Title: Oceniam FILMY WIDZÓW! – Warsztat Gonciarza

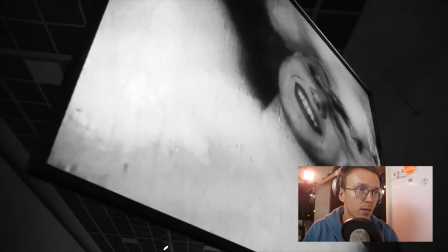No jest to film bardzo artystyczny, znaczy w kategorii filmów,
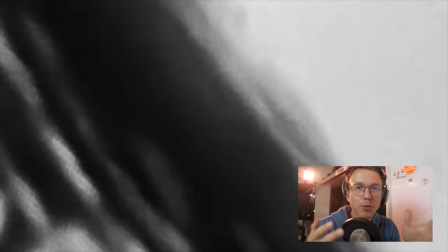których odbiór jest tak bardzo subiektywny jak sztuka,
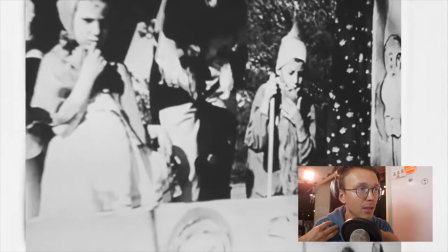mnie jest naprawdę trudno cokolwiek tutaj powiedzieć, bo to nie jest film, na który ja mogę dać jakąkolwiek wskazówkę,
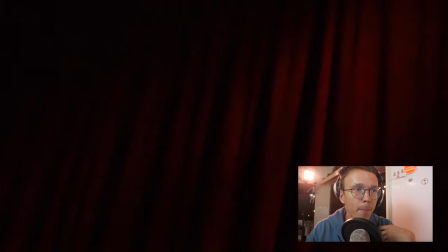w którą stronę to wziąć, żeby to było lepsze, bo lepsze w tym przypadku, myślę, nie istnieje. No tutaj na przykład mamy bardzo ładny film od Łukasza Radzikowskiego, który z kolei ilustruje kolejne takie przemyślenie,
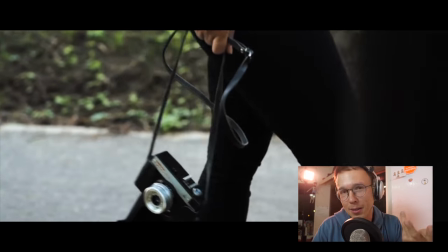którym się chcę z wami podzielić, że dla mnie jest niejasne, co te filmy jakby mają na celu,
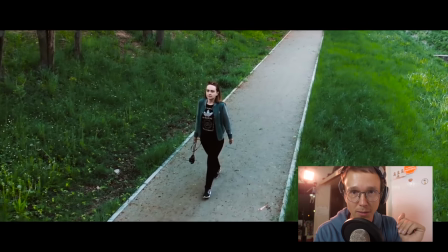jeśli z danego filmu to nie wynika. No bo to jest ładne.
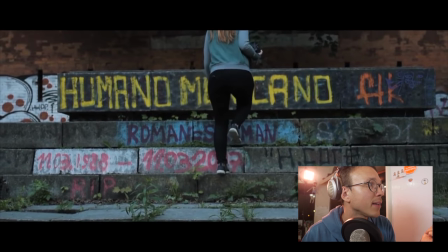To ujęcie jest na przykład bardzo ładne, gdzie ruch kamery fajnie współgra z tym, jak ona idzie po tych schodach, jest taki
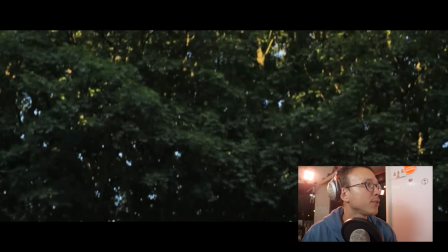jednoznaczny wektor ruchu, który potem się bardzo ładnie tutaj łączy.
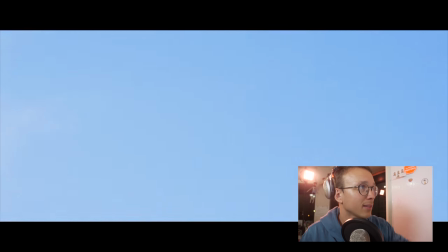Podoba mi się ten efekt tego przejścia przez to niebo.
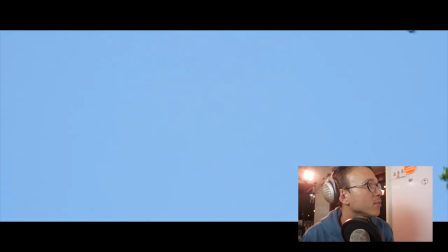Myślę, że można to było jeszcze crossfade'ować jakoś dokładniej, bo tutaj jest takie pyknięcie, że to przejście nie jest do końca płynne. To jest bardzo ładne, miłe dla oka i tak dalej, ale trudno mi jest powiedzieć,
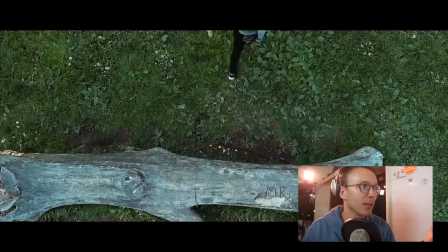w jakim kontekście można by to uczynić lepszym, o tyle, że to jest po prostu spoko takie, jaki jest, no,
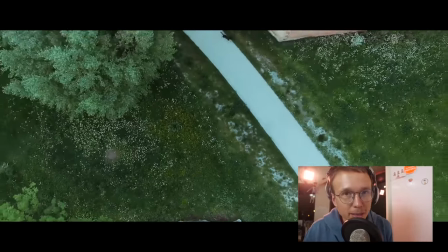jeśli... Czy to jest materiał na kanał YouTube'owy? No nie, ale wydaje mi się, że twórca takiego filmu jest bardzo świadomy, że to nie jest film taki w stylu YouTube'owym. To jest bardziej taki trening techniczny. Swoją drogą naprawdę bardzo w porządku. No i kolejny ważny punkt, który zilustruje tym filmem. Muzyka. Jak używacie jakiejś takiej piosenki na zasadzie komercyjnego kawałka, to no, ja nie za bardzo mogę tego potem używać dalej, więc trochę sobie zamykacie tę drogę.
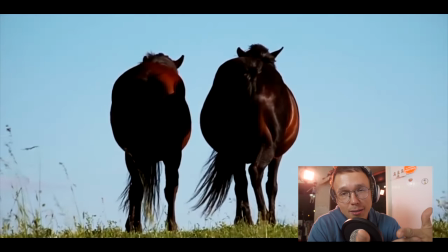To jest w ogóle kolejny bardzo ładny film.
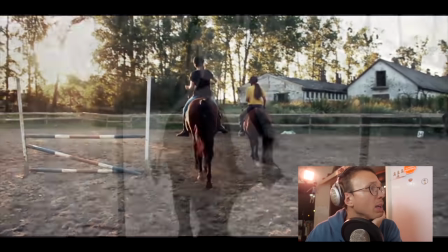Zaczynamy dzisiaj z wysokiego poziomu, jeśli chodzi o jakość wizualną, bo ja jak oglądam tego typu film i to po obejrzeniu kilkudziesięciu filmów,
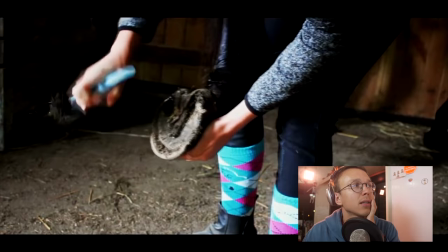które zostały mi przysłane do tej serii, myślę, że mam taki jeden przewijający się wniosek. Skracajcie swoje rzeczy, ale tu nie mówię tego na zasadzie, żeby film krócej trwał, tylko po prostu w tym filmie jest kilka naprawdę bardzo pięknych ujęć.
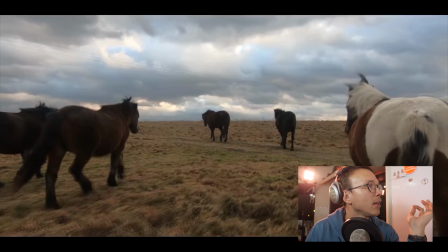A to jest bardzo fajne ujęcie, takie dynamiczne, ładnie nakręcone, wystabilizowane.
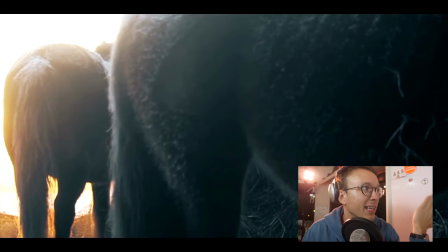A potem mamy na przykład to ujęcie, które już jest... A potem następne już jest bardzo ładne. Chodzi mi o to, że jeśli masz trochę ładnych ujęć, to bez sensu jest je psuć tymi średnimi, bo jeśli zrobisz krótszy film bazując tylko na tym, co masz najlepsze, to efekt będzie nieporównywalnie lepszy.
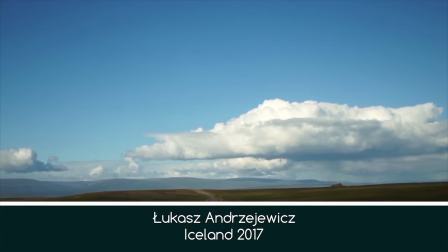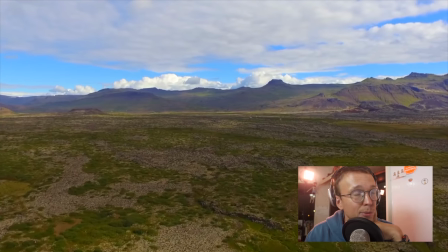Kolejny film, który ilustruje to, o czym tutaj mówię. Jakby wyciąć z tego tylko najlepsze 2 minuty, to byłoby naprawdę ekstra, super ładne to. A jako, że mamy 6 minut, to te najfajniejsze momenty, one trochę się rozmywają w tym wszystkim.
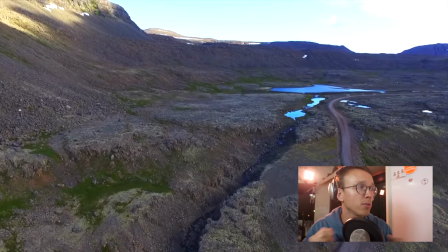Bo jest tutaj naprawdę dużo ujęć, które można by wywalić. Ujęć, które są podobne do siebie nawzajem, albo ujęć, które po prostu jakby no nic nie wnoszą,
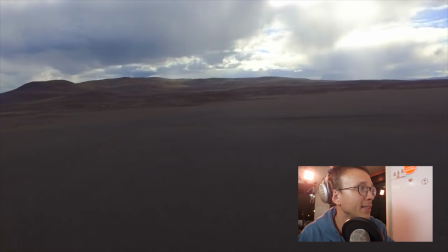bo są kręcone jedno obok drugiego, widać w tej samej jakby, w tej samej misji drona.
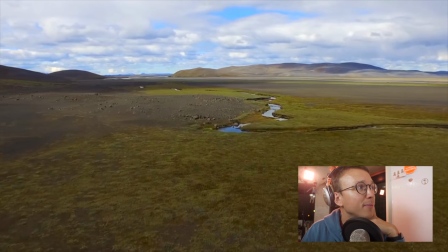Zachęcam swoją drogą, żeby kręcić wschód-zachód słońca. Tutaj w tym filmie jest bardzo dużo ujęć ze środka dnia, które są często ok,
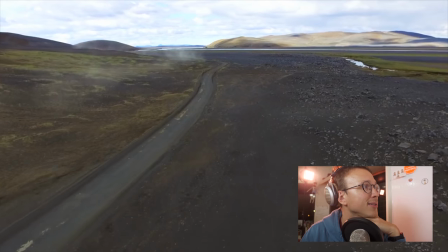ale po prostu mogłyby być dużo lepsze, gdybyście kręcili to przy zachodzie słońca na przykład. Jak się planuje taką podróż, podczas której wie się, że będzie się filmować, to warto mieć na uwadze, gdzie się jest podczas wschodu i zachodu słońca. Podczas wschodu zazwyczaj się śpi, więc trzeba wstać. A podczas zachodu trzeba wybrać najładniejsze miejsce, jakie jest w zasięgu.
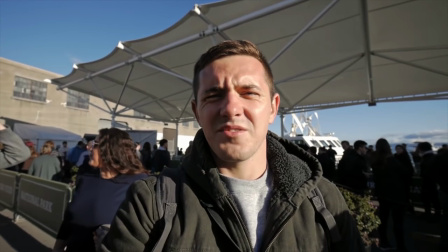Dzisiejszy dzień się zaczyna grubo, bo idziemy do więzienia.